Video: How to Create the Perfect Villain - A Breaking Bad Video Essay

In Breaking Bad both Gus's and Walt's deaths feel satisfactory and I know that kind of sounds creepy but you know what I mean.
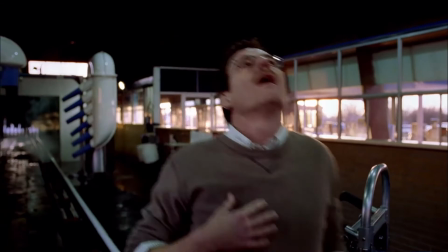498s
Both Gus's and Walt's deaths are introduced as ideas very early on with the pink bear with
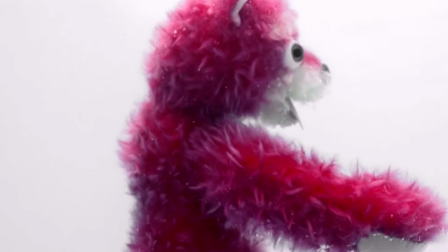502s
harvard's face torn off introduced quite a few episodes before Gus is eventually killed,
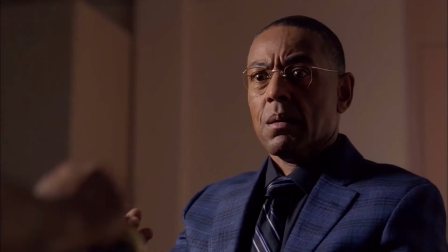507s
obviously foreshadowing the moment when Gus would have his face torn off by the explosion created by Walt.
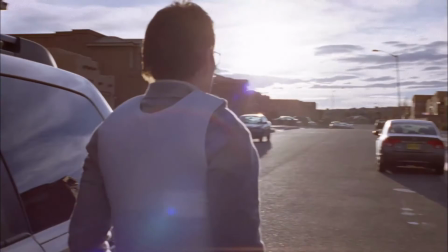512s
The idea of Walt dying is introduced very early on, within the first episode in fact, when Walt is diagnosed with terminal lung cancer.
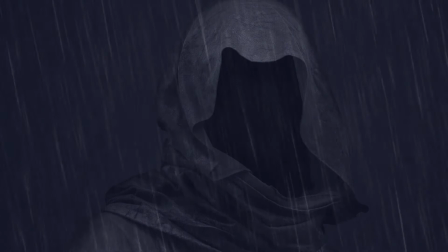520s
The idea of Walt losing his life becomes one we are comfortable with, and the numerous close calls with death Walt experiences reinforces this fact.
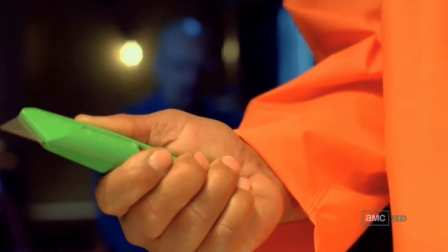528s
Not only are the deaths not sudden, but they are also not simple. Both Walt's and Gus's deaths are arduous and seemingly impossible to bring about.
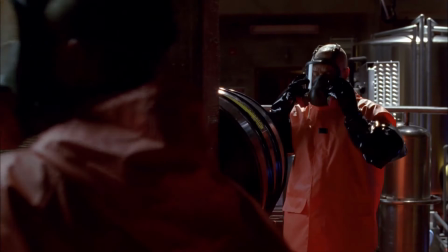536s
The amount of time and effort Walt puts into killing Gus is notable,
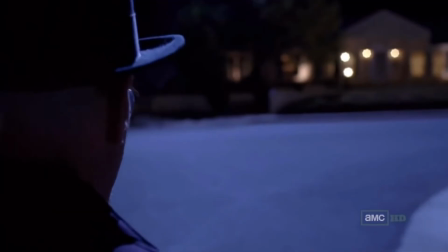539s
and he tries multiple methods of execution before finally being able to kill Gus in Face Off, an episode cruelly named due to Gus's fate at the end of the episode.
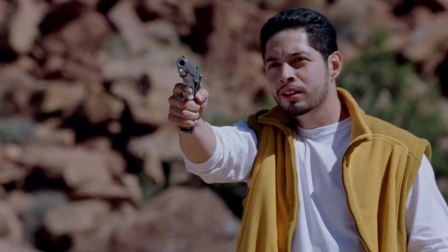548s
Walt's Road to Death is also an incredibly difficult journey, with the likes of Crazy 8,
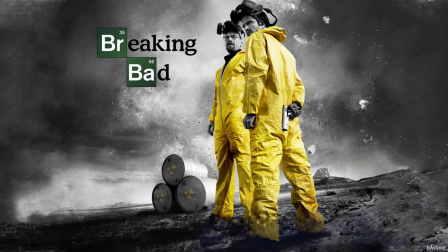553s
2Cove, Gus, Jesse, and we can't forget lung cancer, all trying to kill Walt at one point or another.
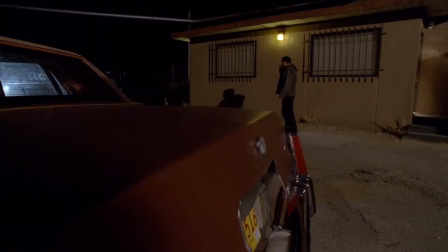559s
Walt's impressive scrapes with the Grim Reaper make Walt's actual death even more powerful, a death powered by Walt's own self-destructive behavior.
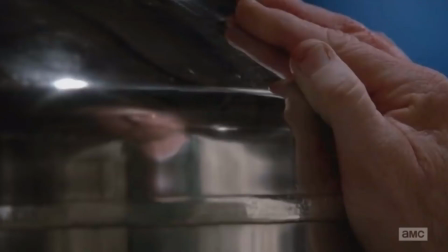568s
Of course, the cancer relapse would have likely caused Walter to lose his life, but the actual cause of death was a bullet wound he ironically inflicted upon himself
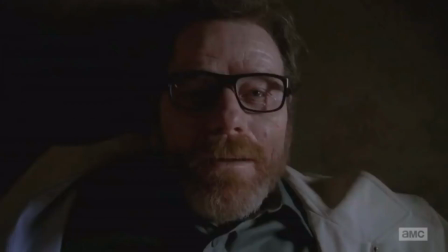576s
when he unleashed the modified M60 machine gun he had stashed in the back of his car.
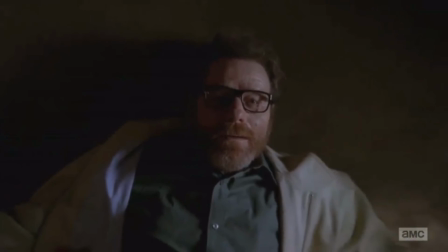581s
This death represents how the creed and self-interest Walter had been absorbed by eventually led to his downfall.
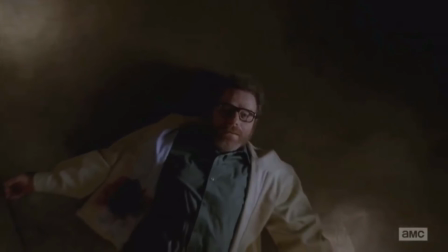586s
Walt was a true mastermind, a man who is seemingly invincible and have managed to crush every single thing in his way,
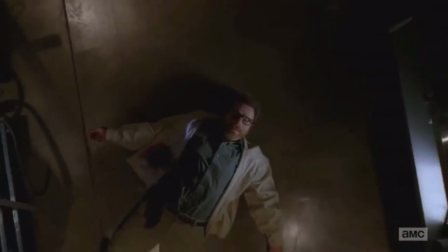593s
including his family, but his one true enemy was the most powerful of all, himself.
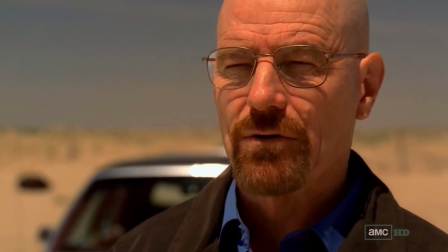598s
My point is that each of our villains are smart and rightly so, killing them is hard, a notion that makes sense given their power and influence in the criminal underworld.
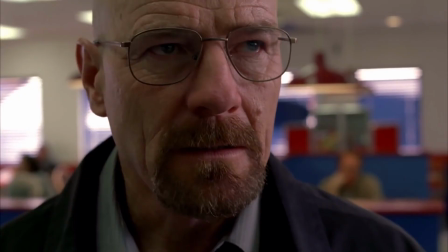606s
Vince Gilligan acknowledges this fact and makes sure their deaths are managed respective to this.
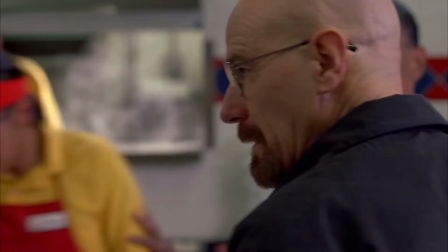611s
So in summary, our antagonists are sweet but vicious, Mild-mannered but harsh, perceivably harmless but ruthlessly violent,
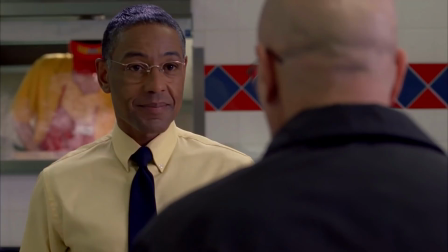618s
and it's this combination of both a mild manner as well as the unwavering desire to be a monster that
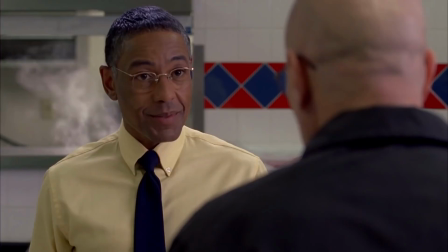623s
makes Gus Fring and Heisenberg such effective and frankly terrifying villains.
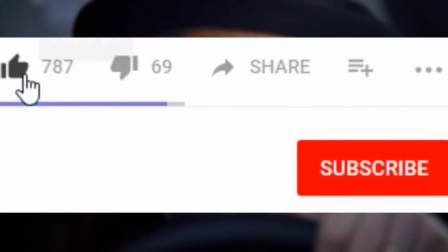628s
So there you have it, that is how you create the perfect villain.
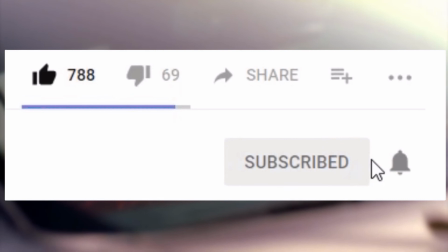631s
If you guys enjoyed the video make sure to drop a like and subscribe with post notifications turned on so you never miss an upload.
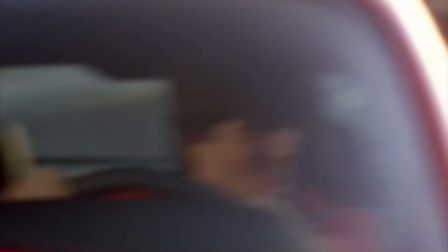638s
And leave a comment down below which is your favourite villain in Breaking Bad, Gus or Heisenberg.
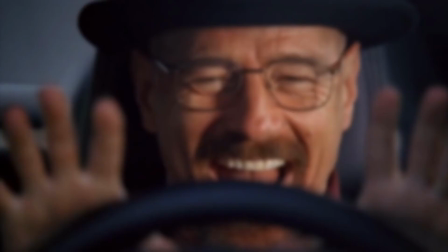643s
So, my name is Basically Trending and I'll see you guys next time.